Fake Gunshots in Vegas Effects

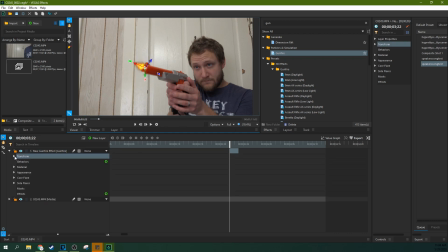4:11 So once you got the muzzle blast positioned like you like it, go hit this drop down arrow for the transforms for the gunfire track, and then you're going to want to keyframe a couple of things. You're going to want to keyframe the position, scale, and orientation.
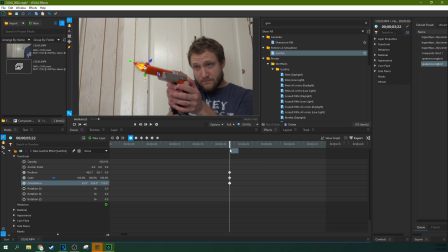4:29 And for this top one, that's exactly where we want it. And then when we scroll to the next one, you can actually move it up over in space with the proper rotations.
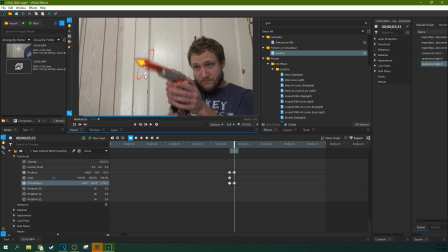4:45 Can even kind of rotate the fire to move with it. And now this final one is going to be gone. So when we scroll through, you can see it starts, moves, leaves.
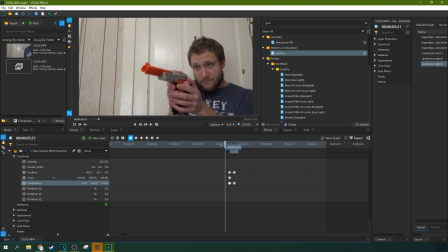5:02 And that's all because we just did a little bit of keyframing right here. You can see there's no keyframe created for the scale because we didn't change the scale. However, you will need to change the scale if your effect has the gun moving closer to the frame or further from the frame in any kind of significant manner.
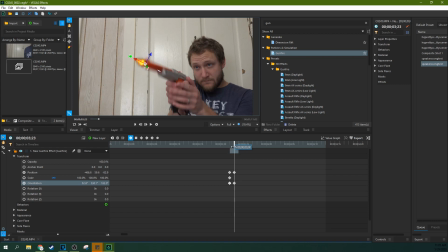5:18 Mine's going to be covered up by the fact that, one, it doesn't move significantly, and two, I'm going to explain the next step right here. So the next thing you want to keyframe, starting at this first frame here, is opacity. When you start the keyframe, when you start the keyframing, as soon as you hit this radial dial,
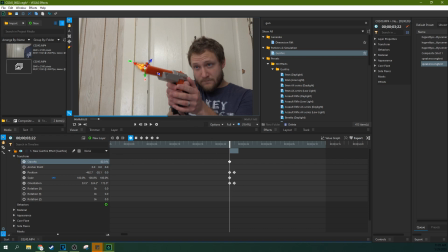5:33 you're going to want to start it at 90%, something, because fire is see-through, right? And that's part of your job as compositing, is making this believable, and fire is see-through. So you make it 90%, and now you got a big, bright, but see-through fire. And then when you go to the second frame here, you can actually drop it down to
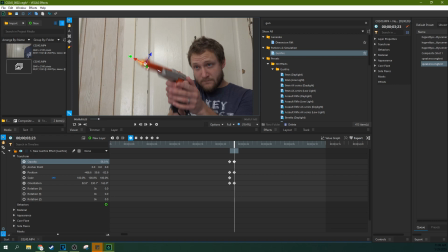5:54 like something really, really minimal, like 56%, 60%, something like that. And then you can see if you select off of the transform, you can kind of see your good work here. We actually got a pretty believable fire effect right there. Bam, bam, bam.
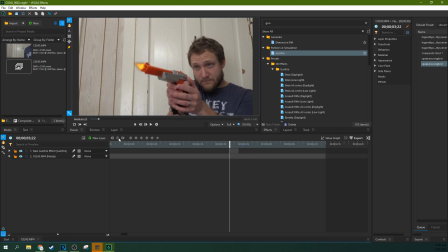6:17 And so really, that's all I want to add. You can even, if you don't want this effect to come off so strong, you can even start with a weaker muzzle blast if you would like. Just depends on the cartooniness of your effect or the realism you're going for. And we can also change the color of it as well.
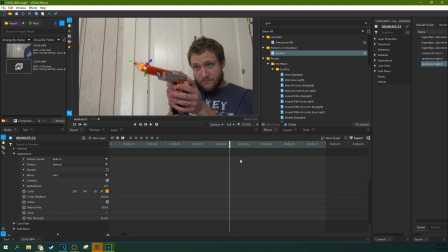6:34 When you go to the appearance, we can radial dial in the color, and let's make this more of a white.
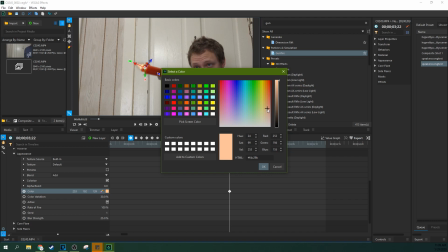6:42 I want it to be kind of white and see-through a little bit, so I'm gonna kind of find somewhere down here in the gradient towards white
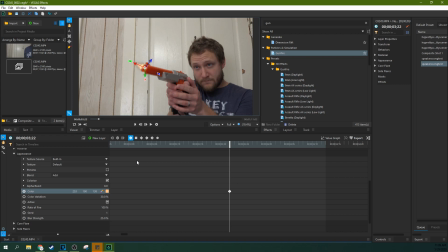6:52 and orange, and find something that looks a little bit more like a flash, that kind of color matches where we are in life. And I'm gonna leave that color throughout the entire thing. I don't care if it changes color because I'm already losing opacity. So we're gonna make sure that still looks good. Boom, there we go. I like that a lot.
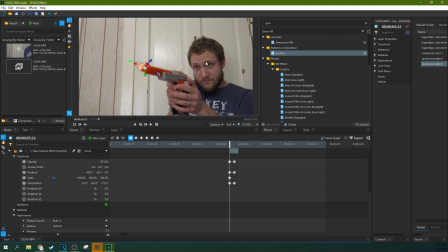7:12 So now when you go File and Save, you can notice it will populate over here in Vegas in just a second.
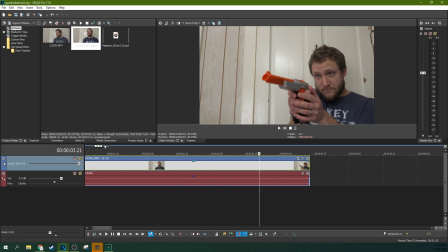7:20 But one thing I want to do is just add a little bit of like an exposure trip to the camera, something to kind of jar the senses just a little bit.
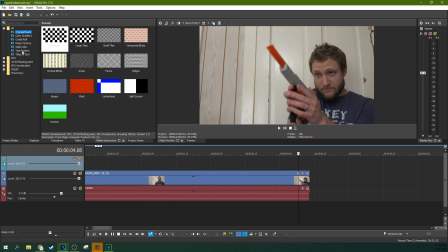7:30 So this is just a little trick that you can do anytime you want to kind of fake an exposure blast.
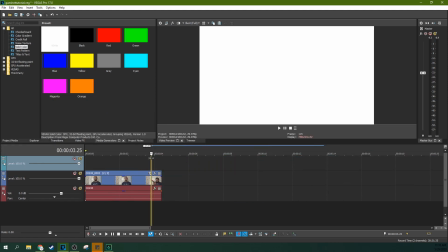7:40 We're just going to grab one frame of white right here, and we're going to put that frame
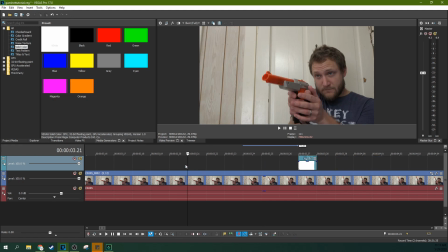7:49 as soon as I do it. Let's see. As soon as I squeeze the trigger, there it is.
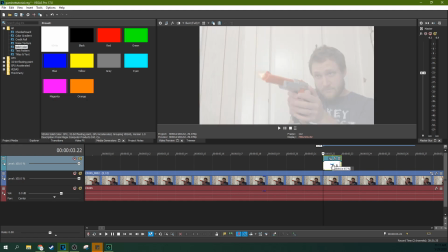7:59 And I want this to be, I'm going to lower the opacity by grabbing this middle knob right here on the solid color I've grabbed,
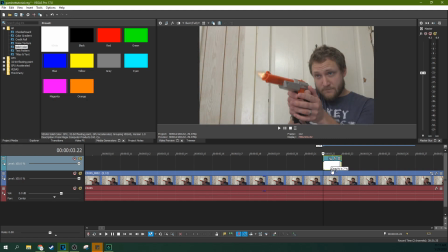8:07 and just have it kind of barely flash the screen. That way it gives a little bit more of a pop to it.
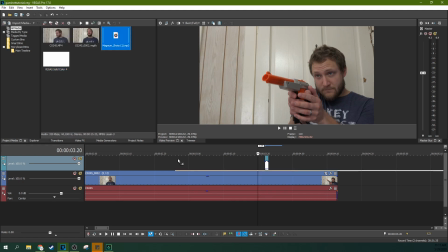8:22 And so the final thing I'm going to do is grab my gunshot actual effect here, my sound effect.
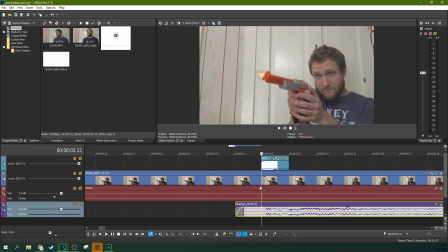8:30 Now this is the most important part. The most important part of any kind of visual effect is the sound effect, because what really sells it is if it sounds real.
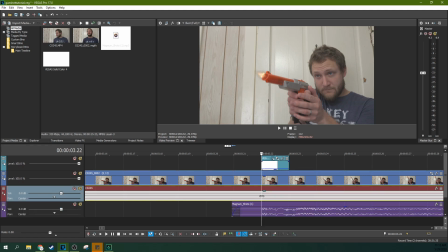8:39 So I'm actually going to hit this ignore event groupings and cut out the sound of that part right there.
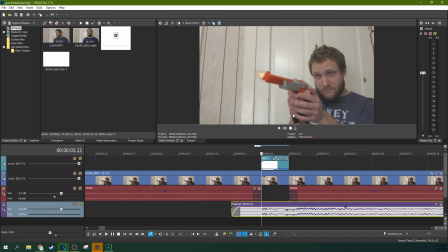8:49 So you don't hear the gun click like that, like it's a little Nintendo gun click sound that you were hearing.
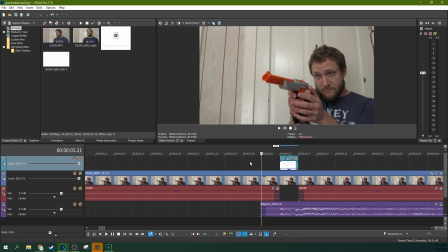And here we can arrow through right here and see when we line up the very, very beginning of the gunshot
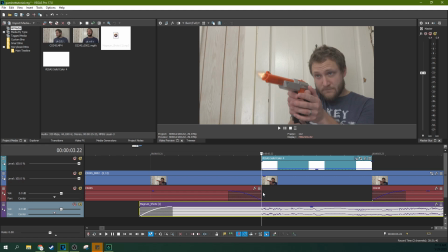9:11 with that frame, you'll hear it as soon as you see it, and it'll really help with the believability of it.
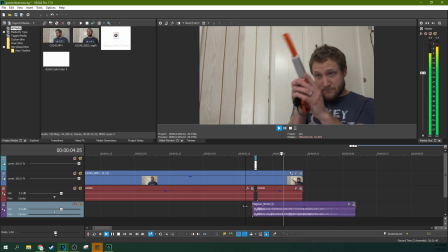9:19 For me, I'm going to cut off the rest of this effect that I'm not using. Actually, I'm going to pre-render it so we can see the full effect together.
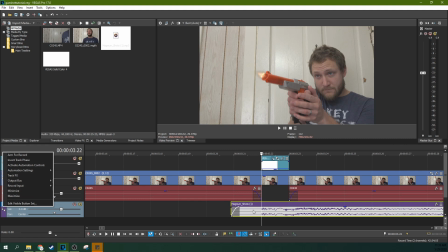9:34 So if you want it to sound closer, which that sounds mid-range, like it was kind of, you know, 30 yards from you kind of gunshot, we need something that sounds like it happened right in your ear.
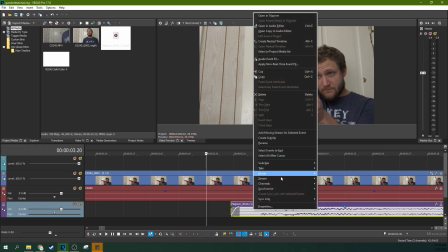9:45 So You can do this the same thing right here by clicking on this clip itself,
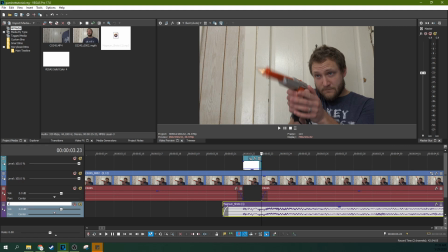9:50 but I'm going to do it on the track itself because this is going to be my SFX track where I've got only this on it.
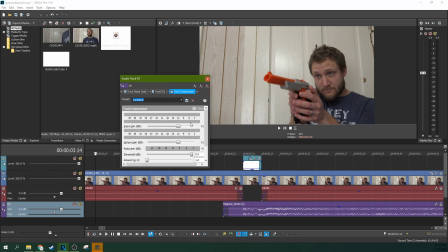9:58 So I'm going to go to track effects, And like it's just a track EQ right here. And I'm going to raise the bass on it. Let's hear how that sounds. Much better.
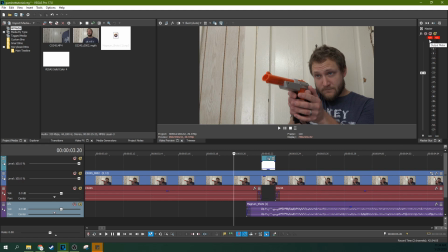10:11 It peaks right here at 4.9. So on the left track. So we're going to just drop this 5 dB. Because I want it to come near the top.
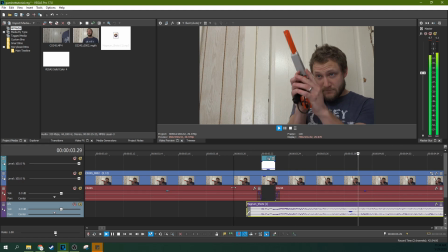10:24 I want it to sound loud. But I don't want it to peak.
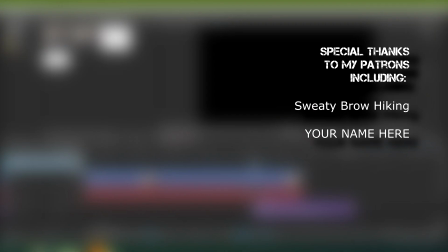10:30 This has been a tutorial for Vegas Effects. If you're looking for more, I've got more coming. Like if this video helped you out. Subscribe if you're looking for more. Thanks for watching, and I'll see you next time.